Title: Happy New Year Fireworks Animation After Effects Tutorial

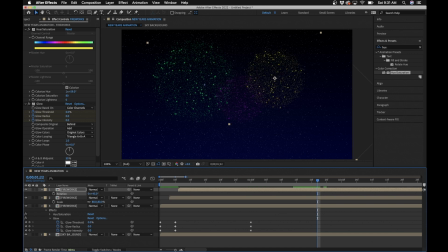So if you hit R on the keyboard, you can rotate these, make them a little bit more random. That way they don't look precisely the same. It kind of breaks it up a little bit. And you can even space these out even further if you want. So that is how to do the firework animation. All right, so next we're gonna work on the text. So to do the text, we're gonna go to, and we'll just bring out our text tool,
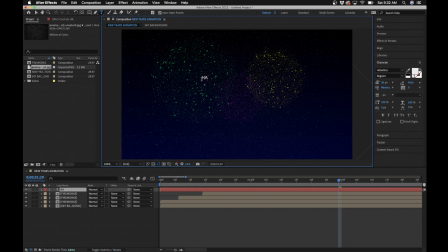click in the middle of the composition and we'll just type in happy new year and under the paragraph we'll just make sure this is centered and go to align and center it to the composition and then if you go to character we can make these bigger and the font I use is called righteous so
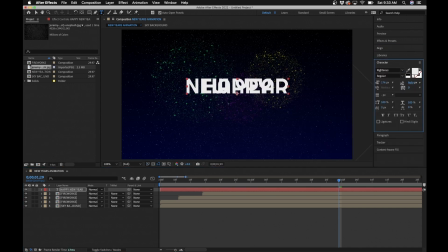I'll change that if you want to download the same font you can download it in the link down in the video description. There we go. Go back to align and we'll just make sure this is all centered here. All right so what we did for the animation is I added an animator.
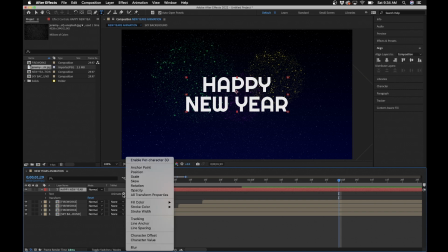So if you untwirl the text layer you can animate certain things and what I did was the scale.
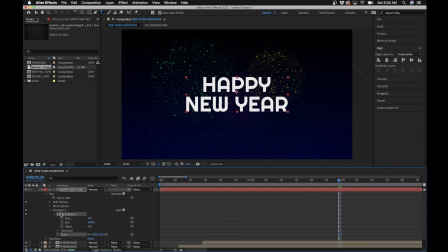So I'll click on scale and this adds a range selector. If we untwirl this we can change scale to zero.
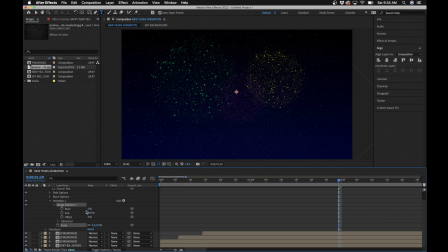So it starts at zero and what we can change is the start and end parameters to get the animation the way we want. So if we go to the beginning here we can keyframe the start and go forward in time and we'll change it to a hundred percent. And if we play this back you'll see that it goes like that.
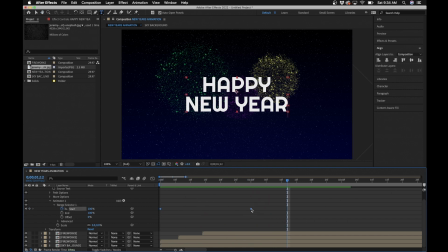And what I did is just selected these keyframes right click or sorry hold down function F9 to give them easy ease you can also right click and go to keyframe assistance easy ease and you can refine the animation a little bit more if you go to the graph editor here select on the
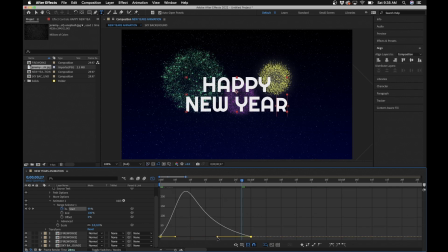parameter and adjust the speed graph that way it kind of speeds up and slows down
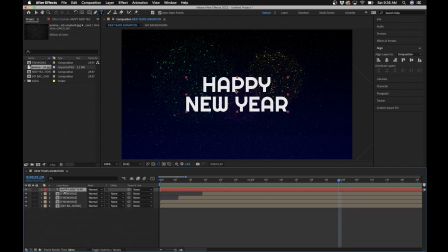the next thing I'm going to do is add the texture to it so
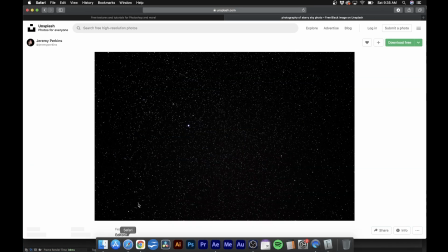what I did for that is I used a website called texture labs to download the texture.
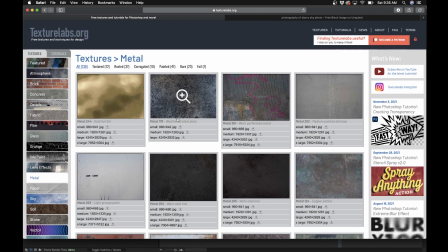This is a free online resource where you can go and download textures.
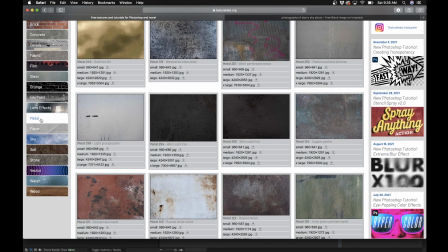What I did is I went down to the metal section and I downloaded this one.
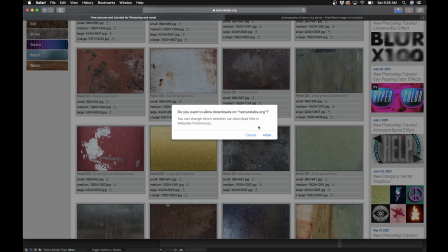That kind of looks gold and glittery, kind of good for New Year's.
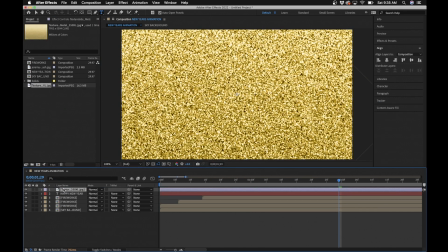Now I'll drag this in and if you want I'll link that resource in the video description down below if you want to grab textures.
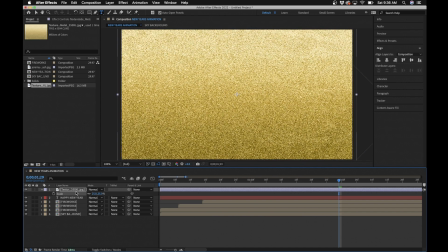Feel free to get a different one if you want a different one we'll scale this down a little bit by hitting s on the keyboard and adjusting the scaling and what we'll do is we'll drag this underneath the happy new year text and what we'll do is change the target matte to alpha
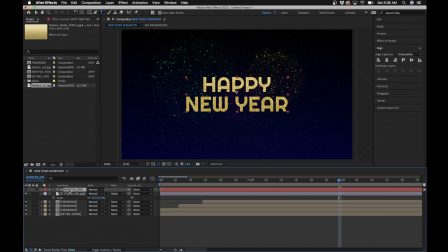matte and it's basically what it is saying is put this layer inside this layer so it's putting that texture inside the text layer so that way we get this and the last thing i did with the text is add a subtle animation that way kind of the glitter parts animate a little bit.
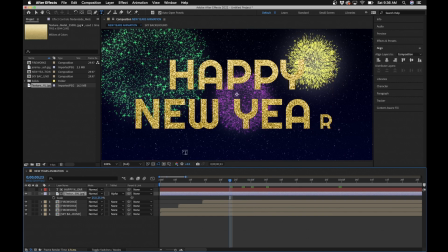It's not just a static thing happening. So what I did to do that is I added an effect. So if we go to effects and presets, we'll clear this out and we'll type in fractal noise. Under noise and grain, we'll add this to the texture and we'll adjust some of these settings here.
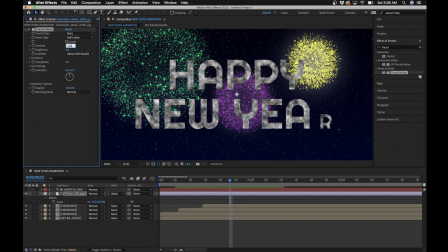So what I did was I changed the contrast to 500. I changed the brightness to negative 100.